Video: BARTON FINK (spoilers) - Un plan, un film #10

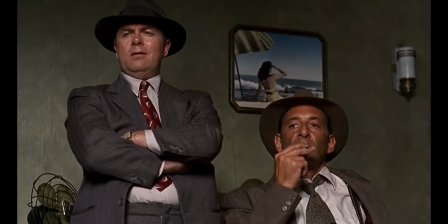[4:06]
Et le film est constamment balancé d'un élément à l'autre, entre réel et irréel,
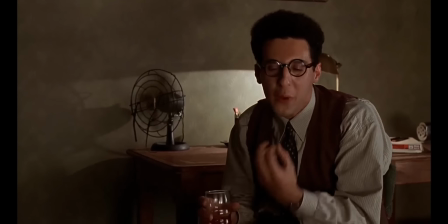[4:10]
ton réaliste et atmosphère fantastique, la vision du monde conceptualisé de Barton et celle plus terre-à-terre de Charlie,
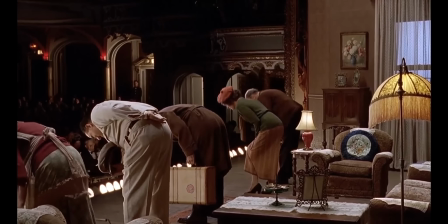[4:15]
la critique de la culpidité hollywoodienne et la vision idéale d'un art pur, un art qui s'intéresse à la vie et au peuple et cet artiste qui ne s'intéresse pas à son voisin prolétaire,
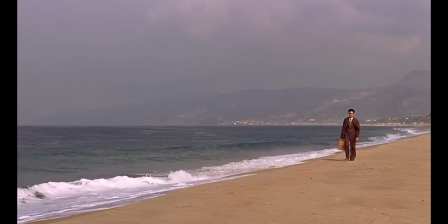[4:23]
la satire et le drame, les closons sombres de l'hôtel et le large horizon lumineux de la plage. Bref, un équilibre complexe qui confère un caractère riche et insondable au film.
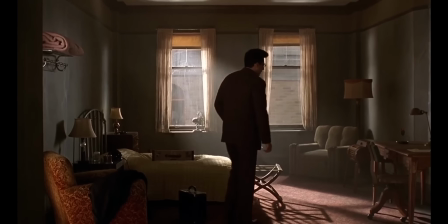[4:32]
On a l'impression constante de ne jamais vraiment saisir la substance, celle-ci se dérobant constamment devant notre tentative de cataloguer la chose.
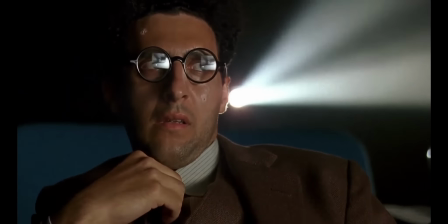[4:39]
Bien évidemment, on est en droit d'interpréter les éléments disparates afin d'en donner sa propre vision.
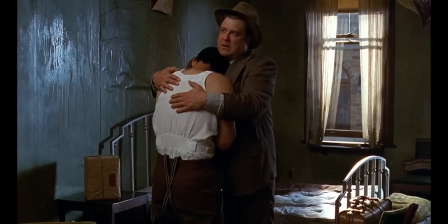[4:44]
Mais jamais le film n'offrira la possibilité de le saisir clairement et dans son intégralité, tant ses thématiques sont tout juste esquissées avant de laisser leur place à d'autres tout aussi furtives.
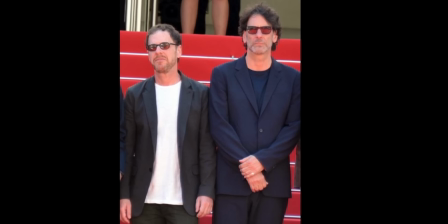[4:54]
Et c'était certainement le but recherché par les frères Cohen.
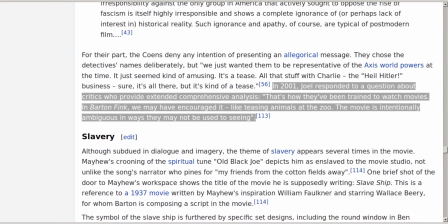[4:57]
Sur le Wikipédia anglais consacré au film, on peut lire « En 2001, Joel a répondu à une question sur les critiques qui fournissent de longues analyses complètes.
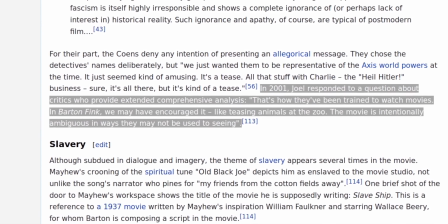[5:06]
» C'est la façon dont ils ont été formés pour regarder des films. Dans Barton Fink, nous pouvons avoir encouragé ça, comme quand on taquille les animaux aux eaux.
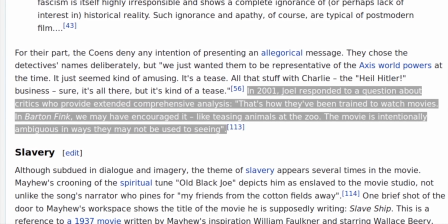[5:13]
Le film est volontairement ambigu de manière à ce que leurs analyses ne puissent pas être exploitées lors du visionnage.
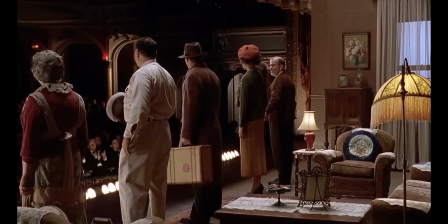[5:18]
Mais voilà que je m'embarque dans une analyse complète du film et que j'en oublie presque le plan qui m'intéresse.
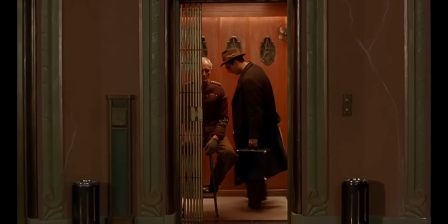[5:23]
Mais vous vous en doutez certainement, toute l'explication précédente était nécessaire.
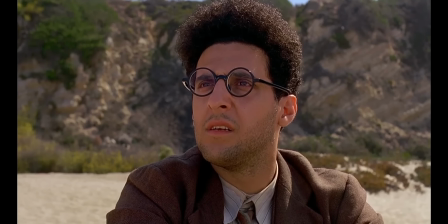[5:27]
Le plan final, s'il nous associe au regard de Barton, vient en réalité appuyer une chose déjà mise en place juste auparavant.
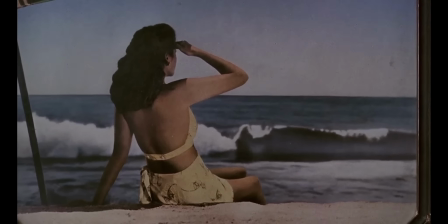[5:33]
Et avec du recul, c'est ce plan où on voit littéralement se recréer le tableau de la chambre qui est frappant.
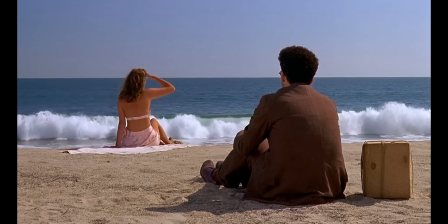[5:38]
Car c'est ici que la relation entre les deux prend forme, faisant basculer la sensation de quiétude dans l'étrange, créant une forme de malaise.
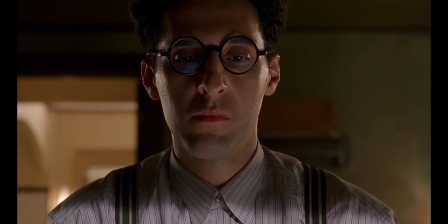[5:45]
Un peu comme un déjà-vu, sans en être vraiment un non plus. Encore ce sentiment de ne pas parvenir à définir ce qu'on ressent à travers le film.
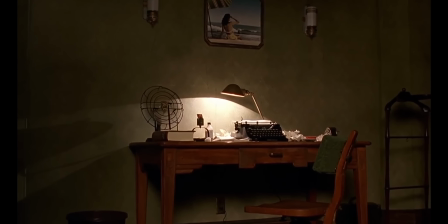[5:53]
C'est ici aussi que la présence de Barton et l'absence de Parasol nous confirment que nous sommes pas dans le tableau, mais bien dans un moment vécu.
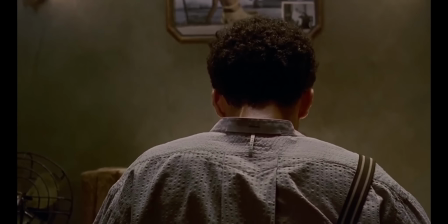[5:59]
C'est ici encore que la boîte en carton prend tout son sens. Car oui, cette boîte, cette simple boîte, qui est la métaphore du film lui-même.
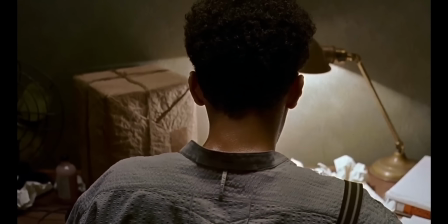[6:07]
Car à son image, elle est elle-même insondable par le spectateur.
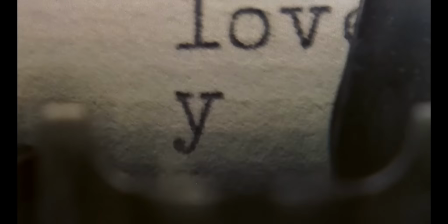[6:12]
Elle est le symbole absolu du mystère que l'artiste prend bien soin de garder auprès de lui, car il le sait,
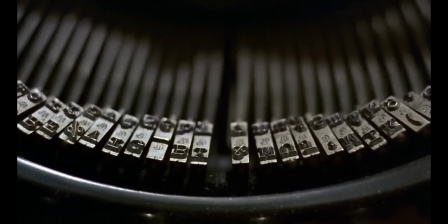[6:17]
seul le mystère est le garant d'une oeuvre fascinante laissant une trace émotionnelle qui poursuivra le spectateur des années durant.